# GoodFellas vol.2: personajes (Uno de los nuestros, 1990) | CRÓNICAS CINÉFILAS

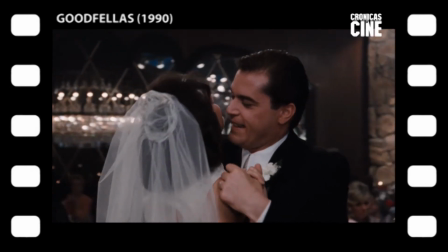(16:29)
Pero como dice Morfeo,
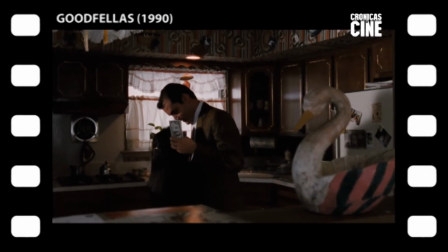(16:30)
conocer el camino no es lo mismo que andar el camino y de feliz y enamorada esposa de un gángster pasará a ser la infeliz y cornuda esposa de un gángster.
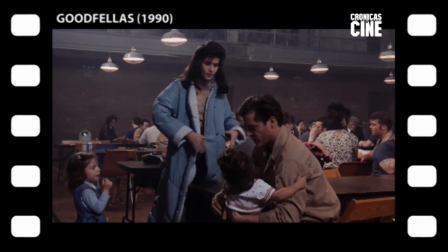(16:39)
Y luego la cabreada esposa de un presidiario,
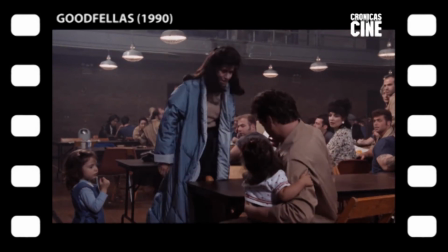(16:42)
momento de debilidad de Henry que Karen aprovecha para tomar el timón y ser la socia y cómplice de su marido traficante.
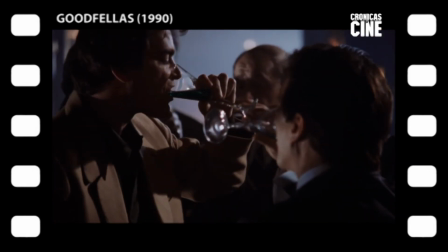(16:48)
A menudo fuera de sincronía, Karen y Henry recorren caminos paralelos, ambos personajes sacrifican seguridad por libertad.
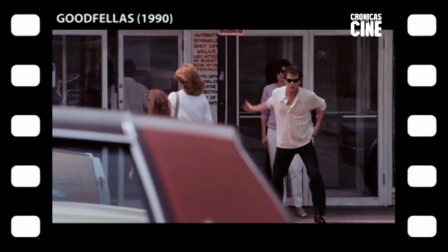(16:56)
Abandonada a la seguridad del gineseo, es lo que tiene la libertad, es divertida pero también peligrosa,
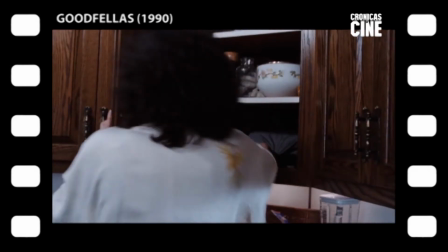(17:02)
caerá con Henry en las garras de la droga de la policía y acabará junto a él ocupando la casilla de la mediocridad,
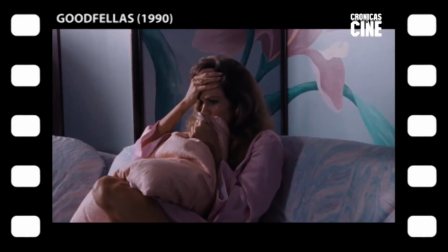(17:09)
del anonimato, de la realidad. Dejándose por el camino la inocencia,
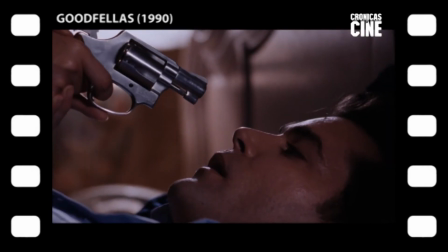(17:14)
Karen renuncia al victimismo en un comentario social tan elocuente como poco complaciente que contraviene todos los preceptos de la narrativa al uso.
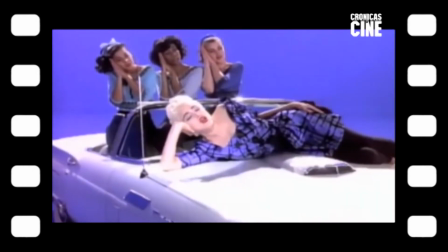(17:25)
Para el papel de Karen, el estudio quería a Madonna. En serio.
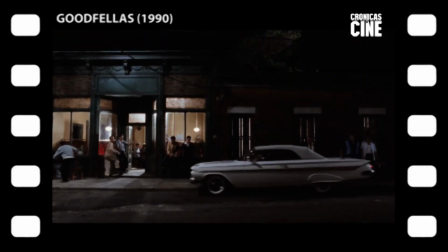(17:29)
Sin embargo, Scorsese volvió a acertar al decantarse por una desconocida Lorraine Bracco que se come la pantalla
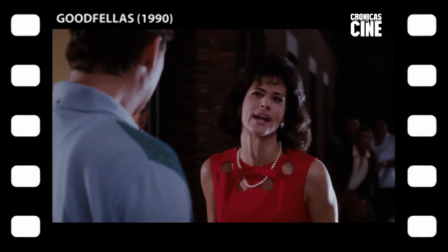(17:35)
y enamora al espectador exactamente en el momento en que enamora a Henry y pondrá todo su mundo del revés.
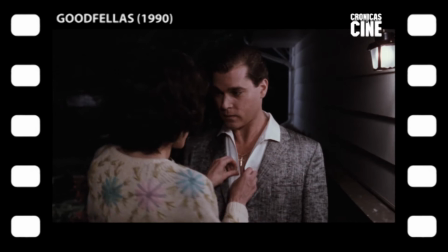(17:41)
En cuanto formalizan su relación, Karen impone a Henry que oculte sus raíces católicas y con el tiempo que se convierta al judaísmo.
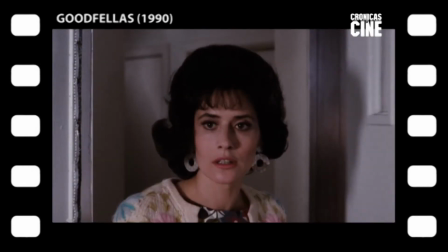(17:48)
Scorsese avisa de la importancia del asunto con un travelling, aunque para Henry es solo un gesto.
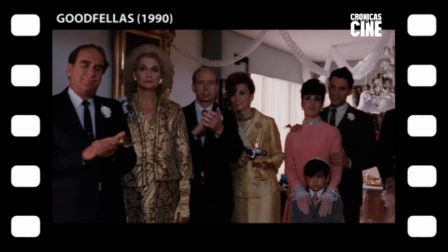(17:53)
Y aunque la narración no vuelve a mencionar verbalmente el asunto religioso, nosotros sí lo haremos más tarde, casi al final.
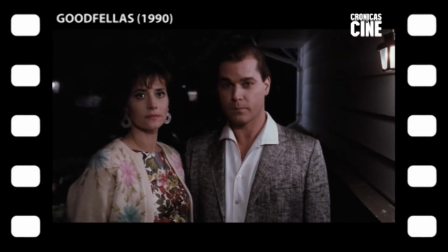(18:00)
Mientras tanto, volvemos con Karen al plano secuencia más famoso de uno de los nuestros.
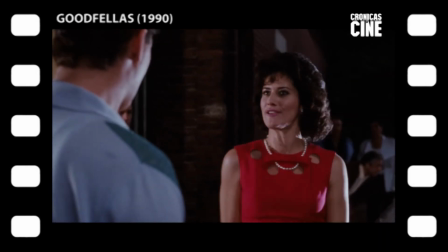(18:05)
Primera cita en el Copacabana. Lo mismo que la bronca de Karen estaba diseñada para enamorar a Henry y de paso a nosotros,
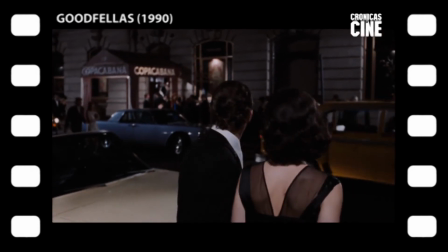(18:12)
el plano secuencia del Copacabana está diseñado para impresionar a Karen y de paso a nosotros.
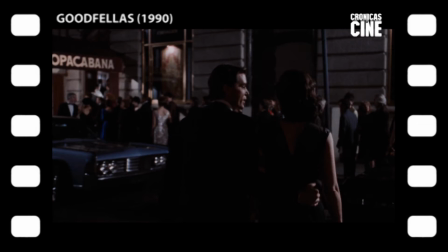(18:17)
Lo primero es lo más importante, saltarse la cola. Henry busca causar en Karen el efecto que Jimmy Conway causó en Henry la primera vez.
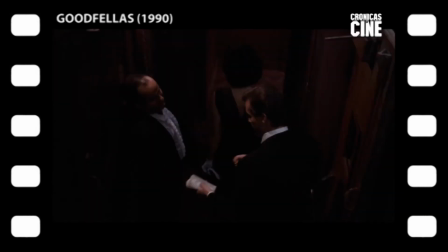(18:25)
Seguro de sí mismo, elegante, saludando a todo el mundo, repartiendo billetes, caminando sin control en las zonas reservadas para empleados.
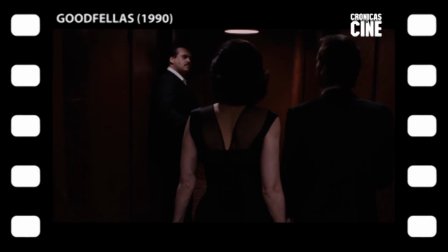(18:32)
Como si fuera el dueño. Las sensaciones que despliegan el espectador, un genuino plano secuencia de los de antes, son enormemente subjetivas.
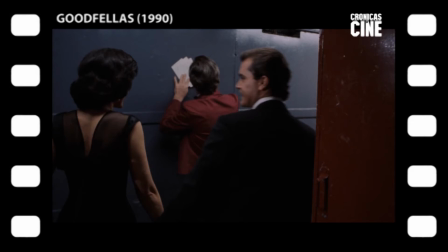(18:40)
En mi caso, esta maravilla de 3 minutos y 3 segundos aprovechados al máximo siempre me atrapa por la luz.
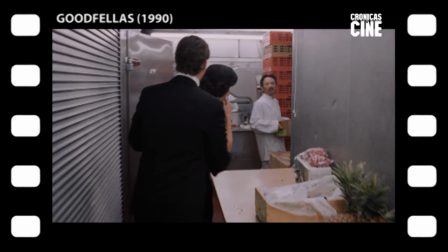(18:46)
Es de la luz de donde extraigo la extraordinaria calidad artesanal que traspasa la pantalla.
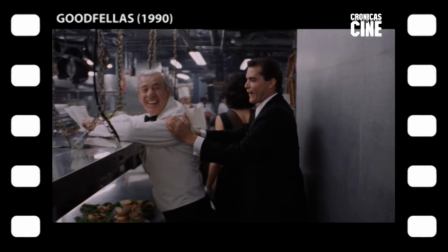(18:51)
Si Valhaus tiene tendencia a crear un universo ecléctico y heterogéneo en cada película, esta vez lo logró en un solo plano.
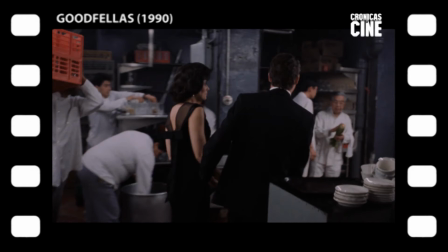(18:58)
Verdadera tour de force y sin ocultar las fuentes de luz que casi siempre vemos en pantalla,
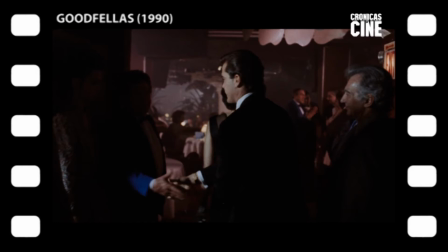(19:03)
los protagonistas caminan a través de cinco sets, cada uno con su propio estilo de iluminación, logrando ser en cada fotograma consistente,
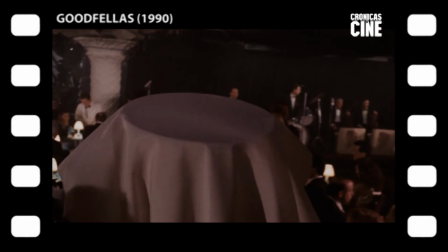(19:10)
relevante e inmemorable. Con una dificultad añadida, en 1990 aún no existía un control remoto para el diafragma en Steadicam,
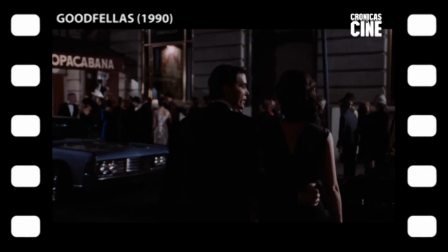(19:19)
de manera que cada set está ajustado para el mismo diafragma. De las luces duras del exterior noche pasamos a la entrada de servicio.
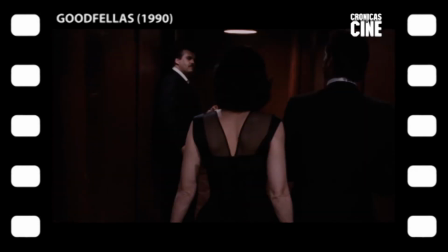(19:26)
De ahí al pasillo rojo iluminado exclusivamente con cuarzos camuflados en lámparas de techo, logrando infinidad de efectos sobre los personajes.
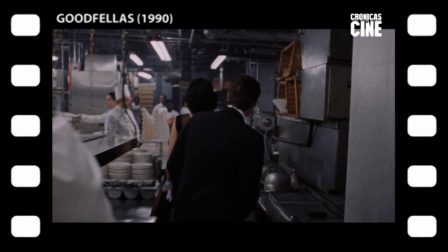(19:34)
De ahí a las blandas fluorescencias blancas de las cocinas para llegar finalmente a la penumbra densa y rojiza de la mítica sala de fiestas.
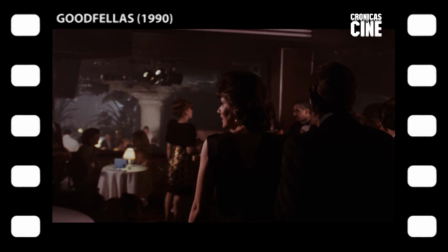(19:42)
Maremagnum de lámparas de mesa y de focos de techo.
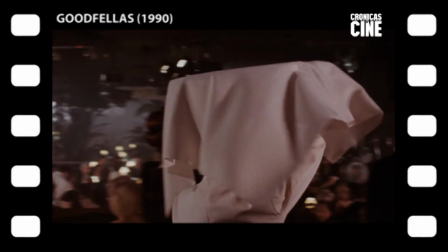(19:45)
Detalle escénico fundamental para conquistar a Karen, a ellos no les asignan mesa, a ellos les montan una mesa a pie de escenario.
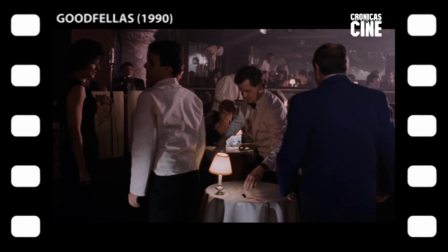(19:52)
Y detalle maestro, un camarero remata delante de la cámara el último punto de luz, una lamparita.
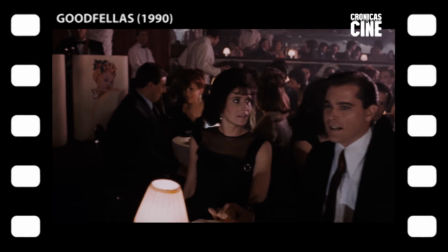(19:57)
En un típico detalle cínico profético de Scorsese, el humorista Jenny Youngman cierra el plano de conquista de Karen haciendo chistes de esposas.
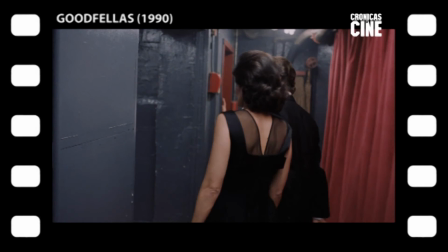(20:09)
El plano se logró en menos de un día, se hicieron ocho tomas, pero la primera habría sido buena si no fuera porque Youngman olvidó su línea,
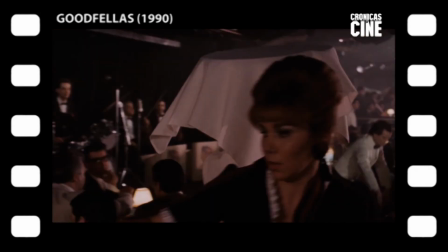(20:17)
su marca de la casa con la que abrió sus espectáculos durante décadas. Podemos imaginar el apuro que se llevó.
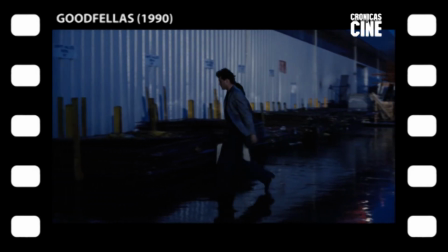(20:23)
Mientras corta a Henry y Tommy caminando por el aeropuerto, Scorsese deja en el coleo de audio un par de chistes más y el aplauso del público.
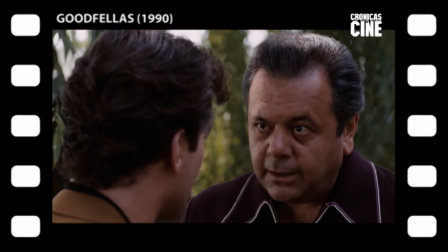(20:30)
Uno puede ver uno de los nuestros solamente pendiente de lo que hace Scorsese con la música y el audio.
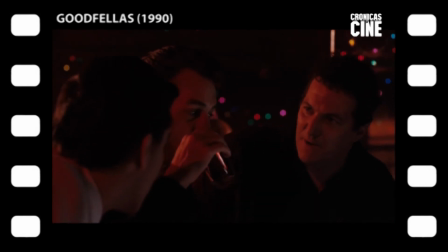(20:35)
Total que vemos un atisbo del golpe de Air France que propuso Frenchie a Henry y Jimmy. Tan fácil como llegar, coger una llave, abrir una puerta, coger el dinero y salir.
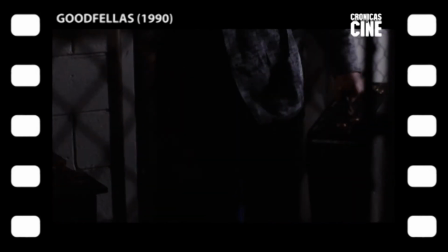(20:44)
Más reglas de gángsters.
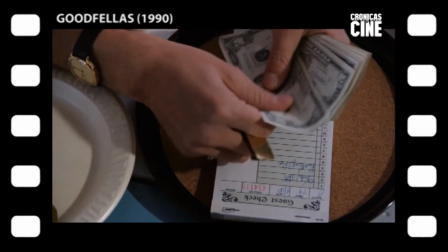(20:50)
Seguimos con Karen, vemos que Henry no encaja.
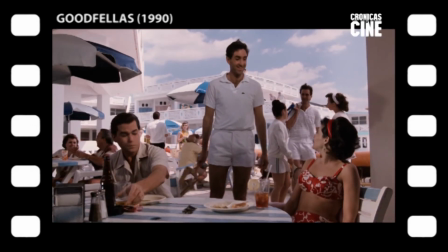(20:53)
La herramienta básica del gángster, el billete, no vale en el mundo de ella y además aparece un vecino pijo de Karen.
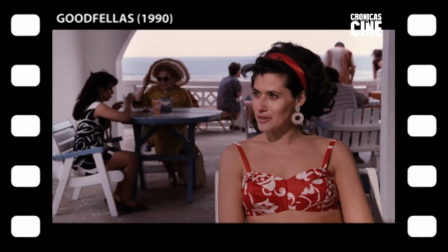(21:00)
Vemos a Henry, celoso e inseguro. Fuera de su mundo, se siente débil. Así que contraataca redoblando la apuesta.
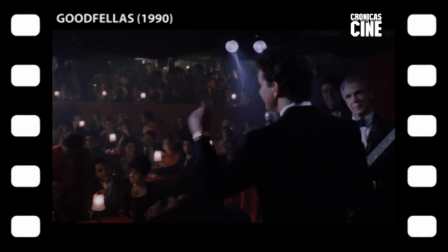(21:07)
Más copacabana, más champán y de pronto, ¡boom! Karen se pone a hablarnos en off.
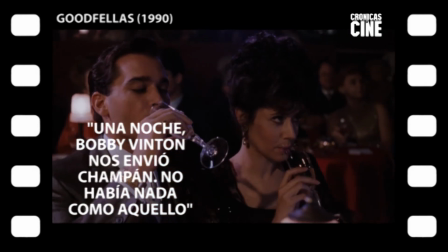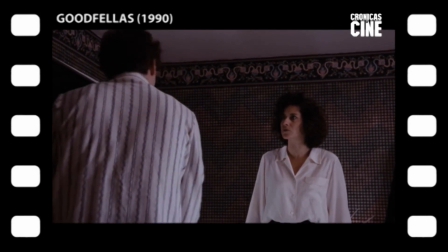(21:19)
Aún recuerdo el impacto que nos supuso a Alberto, mi compañero de correrías cinéfilas y a mí la irrupción de un segundo narrador en mitad de la película.
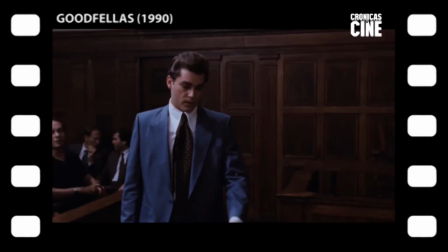(21:27)
Nos miramos sin creernos lo que estábamos viendo. El tradicional narrador único imprime sensación de control sobre la historia.
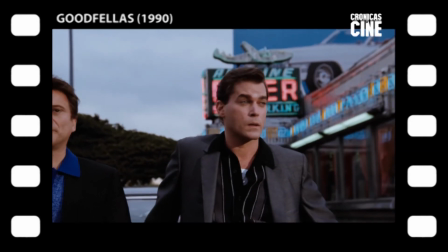(21:34)
Nos da seguridad mientras nos habla, sabemos que no le va a pasar nada y asumimos que sobrevivirá al final.
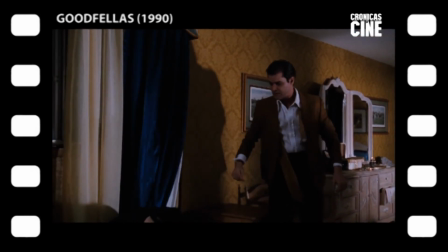(21:40)
La irrupción de un segundo narrador hace saltar por los aires todo eso. Al principio parece una elección puramente estética.
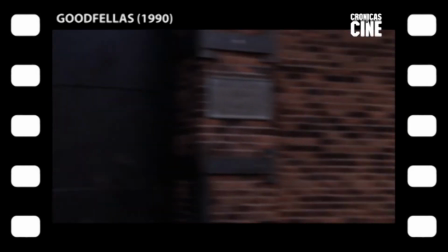(21:48)
Nada más lejos acaba transformando la película irremediablemente. Y es que a ratos uno de los nuestros es la película de Karen Hill.
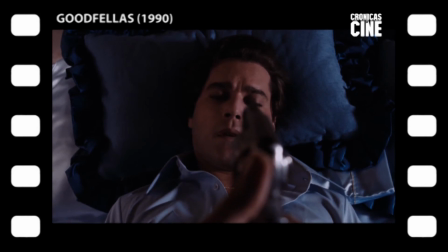(21:54)
No solo conquista un lugar en el organigrama de la mafia, sino que se hace con los mandos de la película.
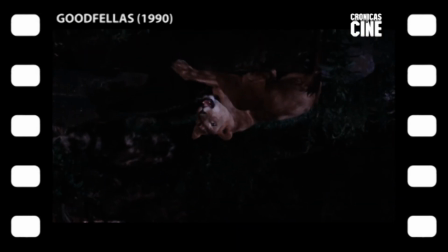(22:00)
Esta falta de disciplina es característica de uno de los nuestros. Del mismo modo que sus personajes se hicieron mafiosos para no tener que hacer cola,
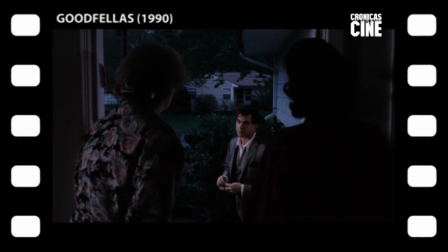(22:07)
la película tampoco quiere hacer cola, ni tener horarios, ni respetar las normas de las demás películas.
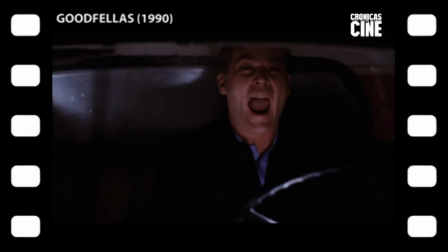(22:13)
Cuando ve algo, lo coge. Y si quiere tener dos narradores, pues los tiene y punto.
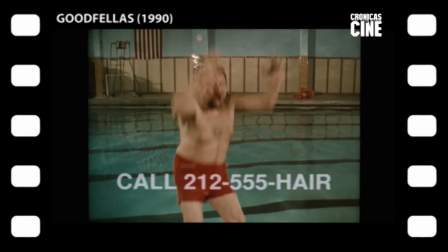(22:21)
La presentación de Morris ya lo dice todo. Un anuncio cutre para vender peluquines es el retrato perfecto de este muggle que quiere moverse entre mafiosos.
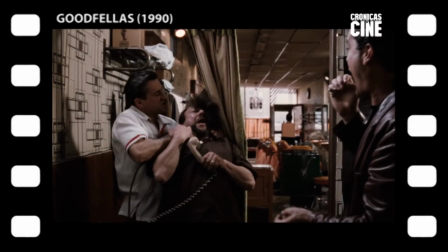(22:29)
Fascinado por los gángsters, nadie le aguanta mucho, pero por alguna razón, probablemente su insistencia, le dejan jugar con ellos.
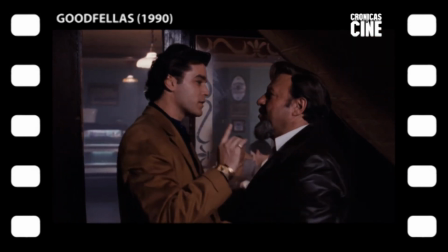(22:36)
Morrie, como Sonny, es otro ejemplo de humano que se empeña en interactuar con los dioses del Olimpo e inevitablemente acabará pagándolo caro.
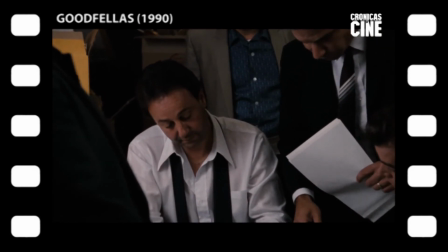(22:44)
Para empezar, pidió prestado a Jimmy Conway. Error. Como vimos con Sony y el Bamboo Lounge, en los pactos con la mafia, los Muggles siempre salen perdiendo.
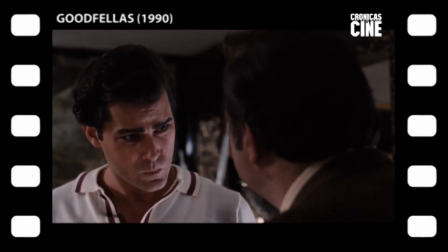(22:53)
Como se crea un gángster, Morrie será quien tenga la idea del robo de la Lufthansa, pero como en realidad es inofensivo,
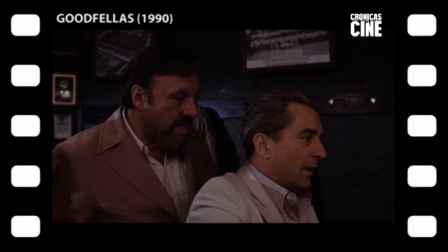(22:59)
nunca verá un dólar del golpe millonario, el mayor robo de efectivo de la historia cometido en suelo estadounidense.
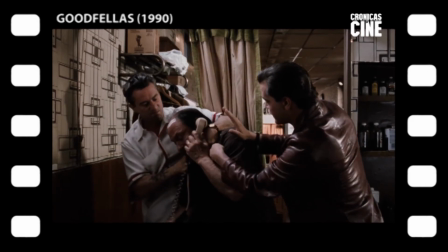(23:06)
Magnífico gag, Morrie contesta la llamada con el mismo teléfono con cuyo cable Jimmy le está estrangulando.
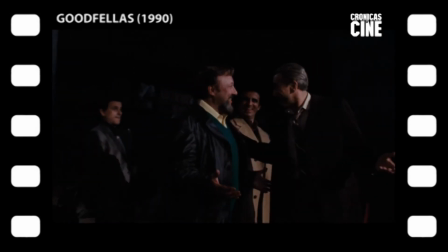(23:12)
Más tarde, Morrie morirá asesinado por orden de Jimmy, que no quiere darle lo que le debe.
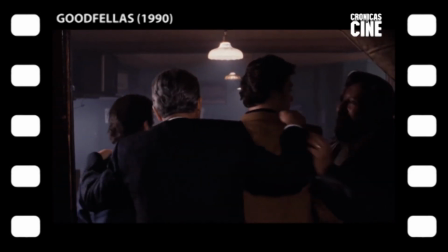(23:16)
En situaciones inversas siempre es Jimmy quien ejerce la violencia y Morrie quien la recibe. Si Morrie debe, Morrie recibe el castigo.
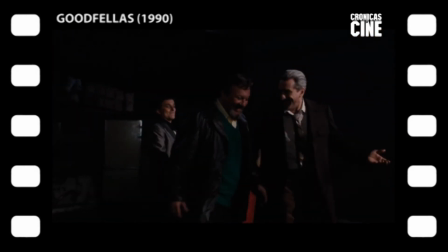(23:23)
Si debes dinero a Morrie, Morrie recibe el castigo. Por eso Morrie no es un gángster, porque no ejerce violencia sobre nadie.
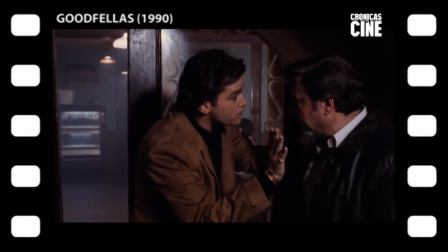(23:30)
El personaje de Morrie es un recordatorio andante de su condición de Muggle, empezando por su peluquín,
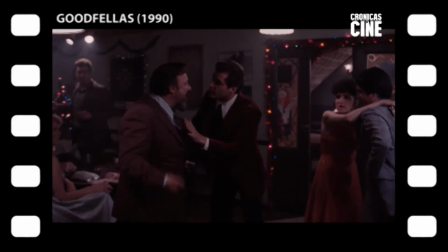(23:35)
pasando por su aspecto débil e inofensivo y terminando por su continua frustración, signo inequívoco de Muggle de pertenecer al mundo de los normales.
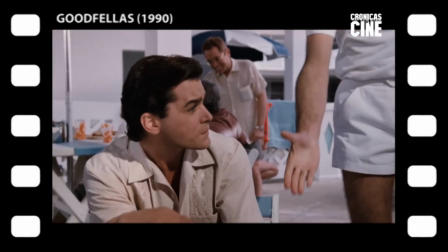(23:46)
Secuencia fundamental para entender a Karen, el vecino que la saludó en el club de campo la ha intentado violar.
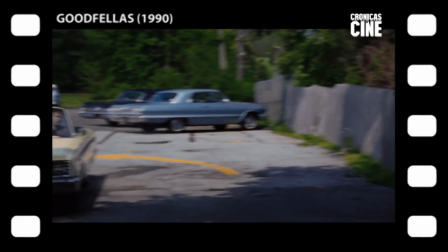(23:52)
Ahora vamos a ver por primera vez a Henry ejercer la violencia sobre alguien. Está muy cabreado pero totalmente en control.
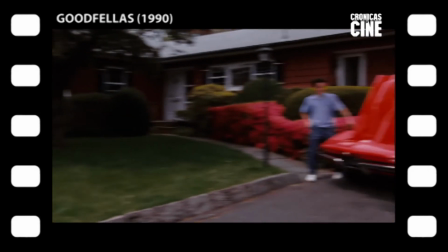(24:00)
Deja a Karen en casa, coge un revólver de la guantera, se acerca al vecino y ¡boom! le parte la cara con él.
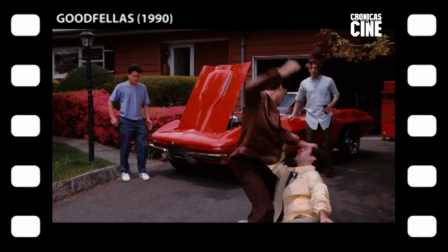(24:05)
Diez golpes, una amenaza y otro golpe de propina. La cámara ni se menea ni corta, señal del perfecto control de la situación de Henry que se va por donde vino.
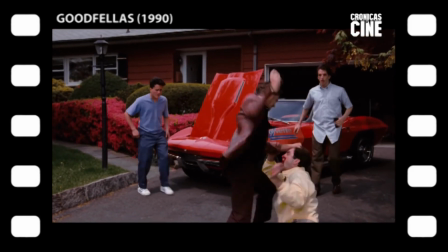(24:14)
Aunque llena de ira, la violencia de Henry es puramente mafiosa. Nada de denuncias, abogados,
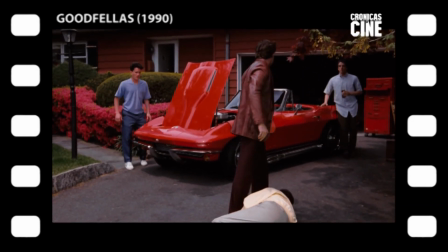(24:19)
apelaciones y tal vez años de espera teniendo que ver el careto del vecino cada día para que al final un juez tal vez falle en tu favor o tal vez en tu contra.
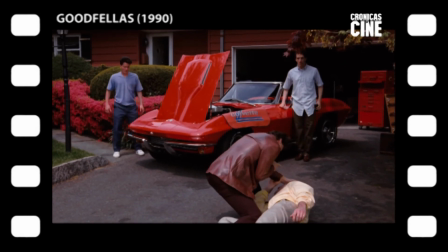(24:27)
Destrozas la cara del violador, le amenazas con matarle a la próxima, fin de la historia, eso es saltarse la cola.
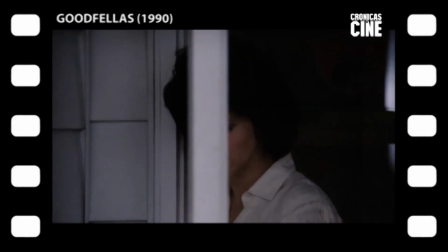(24:34)
Corta un plano de Karen que está en cámara lenta para acentuar el impacto que ha ejercido sobre ella la escena.
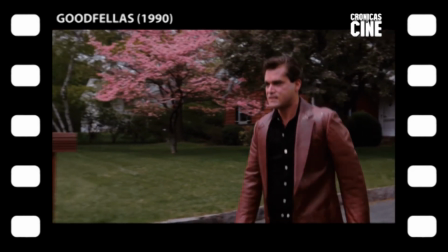(24:39)
Y entra de nuevo en off con una de las líneas más impactantes de la película.